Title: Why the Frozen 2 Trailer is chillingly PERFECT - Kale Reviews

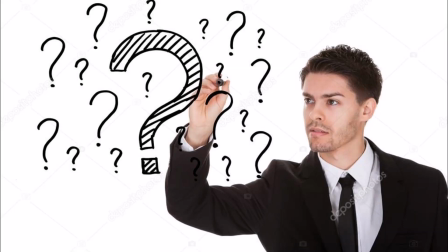If I were to ask you what makes a movie good, you'd probably be able to list off tons of things that your favorite movies do well.
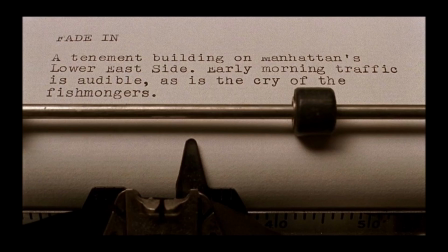Convincing acting, a fine-tuned script, breathtaking cinematography, etc.
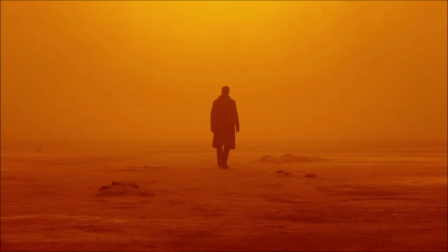But if I asked you what makes movie trailers good, you might be a little bit lost for words. I actually have a huge amount of respect for movie trailers. They're little snippets of films meant to sell you on the idea and get you to buy a ticket.
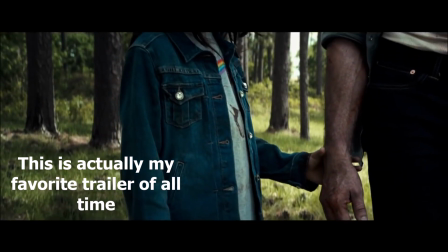Different films have different ways of doing this. Action movies and superhero movies usually have really loud music and a lot of flashy jump cuts
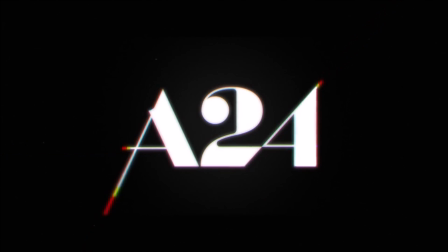Something like an A24 coming-of-age film will show a lot of character development and somber moments And a comedy film like the Lego Movie 2,
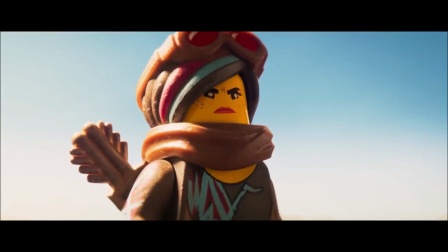for example, will show off some of its best jokes in the trailer Some comedy movies will show off all of their jokes in the trailer
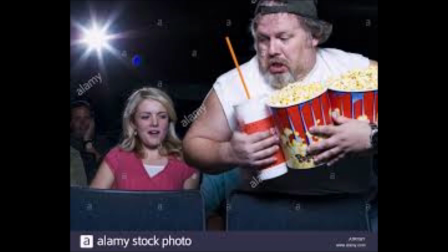Not the Lego Movie, though For every movie that you go to see in the theater, you'll see between 3 and 10 movie trailers, depending on your theater.
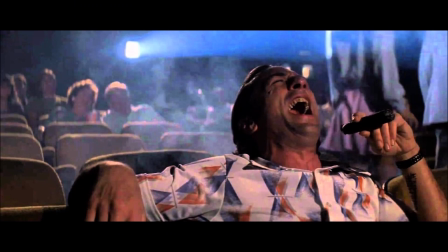And out of all of them that I've seen this year, the best one was for...Frozen 2?
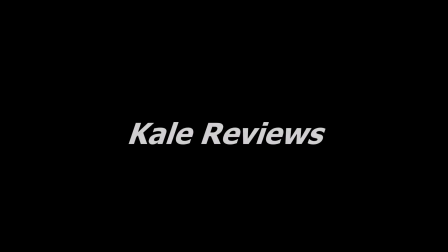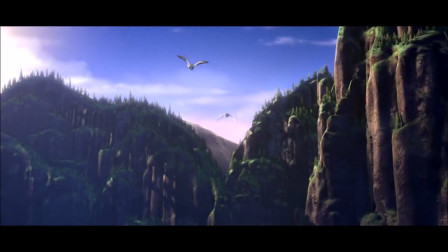Frozen 1 was a 2013 animated fantasy movie musical that took the world by storm for years to come. It's also the sixth highest grossing animated film of all time.
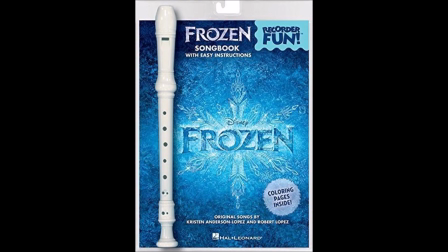Its music became a cultural icon that tortured countless parents. its characters went on to sell billions and billions worth of toys,
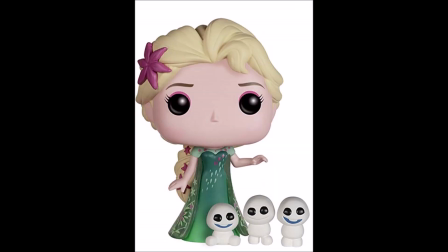and every single little girl was Elsa for Halloween that year. Every.
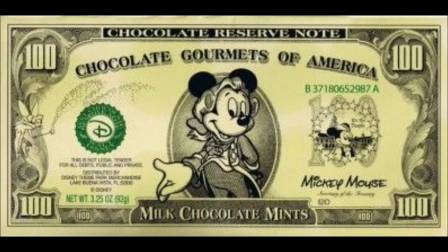Single. One. So yeah, of course Disney was going to make a sequel for this.
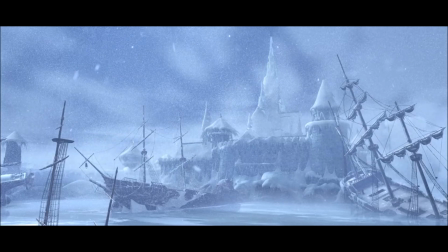It was inevitable, but when they did, they were in a really unique position when making a trailer for it.
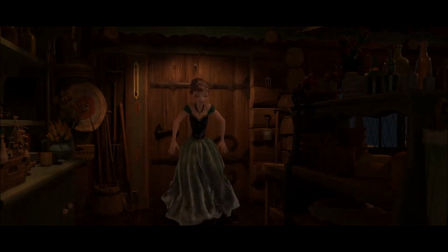I'll explain what I mean.
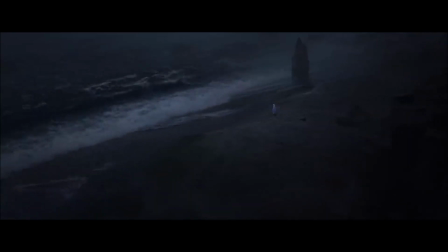Right off the bat, the first shot of this trailer is this really dimly lit beach.
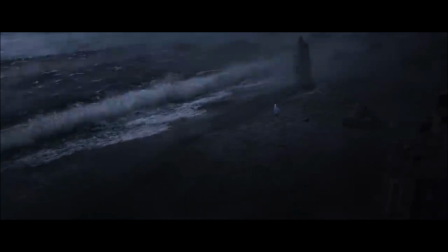You can't really tell what's going on, and this could honestly even look live-action, but then you see Elsa standing there as determined as ever.
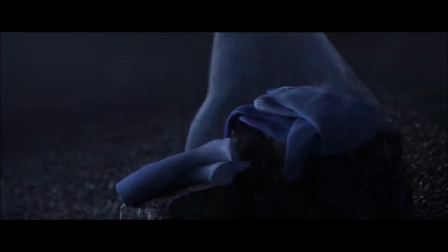You see her turn around and start to take off parts of her dress and her boots, as though she's getting ready for something.
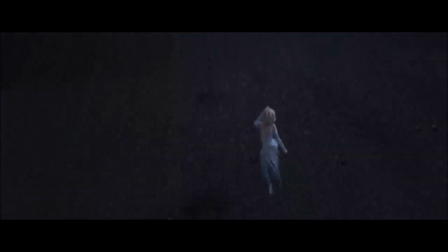This may seem confusing until you see her running towards the wave and using her ice powers to get across.
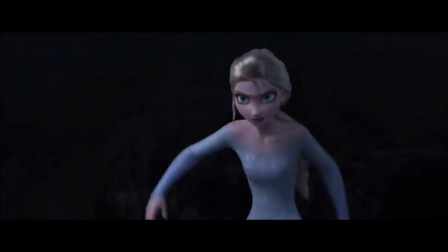She crashes, and it's a blackout. You see Disney's logo, and then you immediately see her running and trying right again.
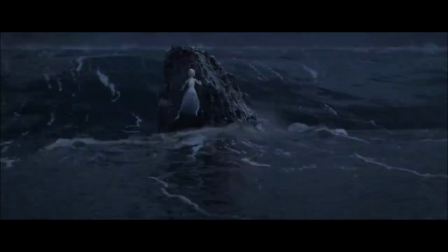This time she's even more determined and she runs even faster, even diving into the wave and climbing up on this rock, almost like the Little Mermaid.
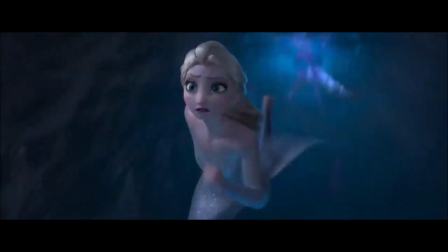The music gets more and more intense as she's about to take on this huge wave and then she crashes yet again. The music crashes as she crashes, and someone pointed out to me that she falls right as it says this fall, which is kind of a joke in itself.
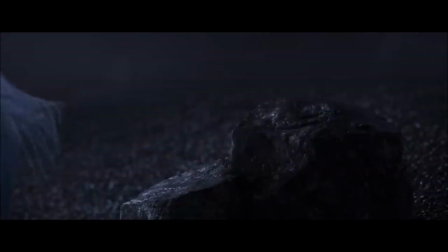At this point, the trailer's already halfway over.
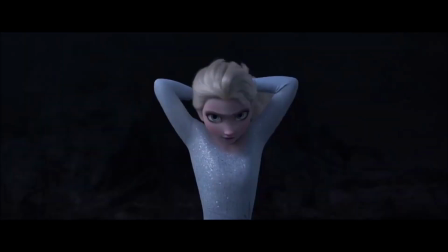However, this little scene in the beginning shows us two things, that this film will likely be dark akin to the first one if not more so,
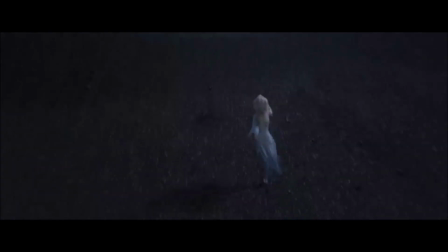and that Elsa is continuing to try to evolve her powers rather than conceal them, showing even more character development since the end of the first film.
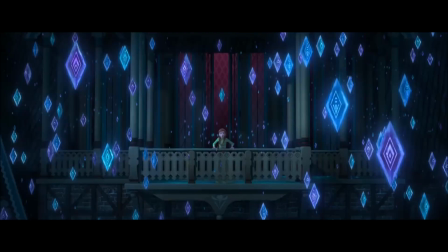The music picks back up after this and we see Anna, the protagonist from the first film, in a room with hundreds and hundreds of ice crystals.
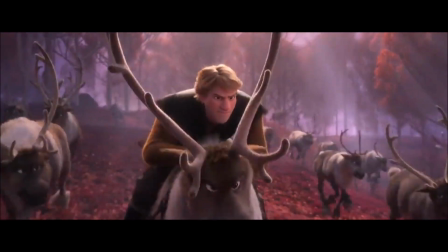Cut to Kristoff riding his reindeer Sven, looking as though they are determined to get somewhere as an army of reindeer appear behind them.
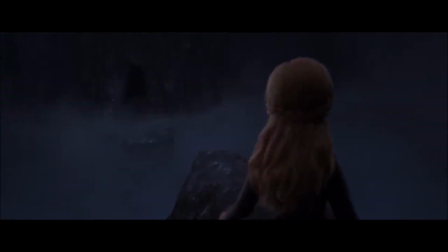Then we see Ana again looking defeated as she runs off a cliff and makes a leap, hopefully onto something.
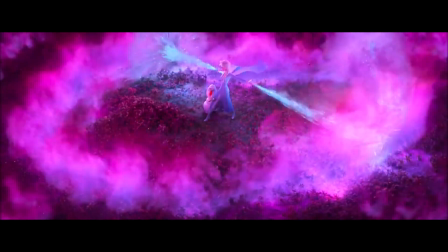Then something interesting happens. A chorus starts to sing and it's instantly recognizable as the song that opened the first film.
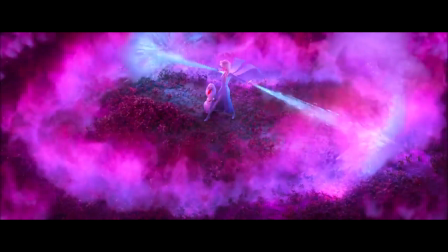Not any of the lyrical songs, but something choral almost. This is an odd choice and not really as marketable, but it gave me chills.
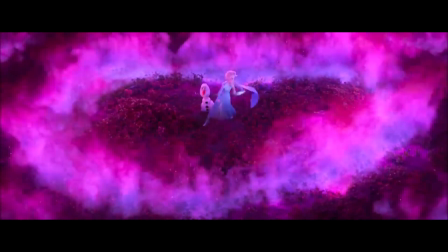It perfectly sets the tone of going through a scary new world filled with beauty and terror.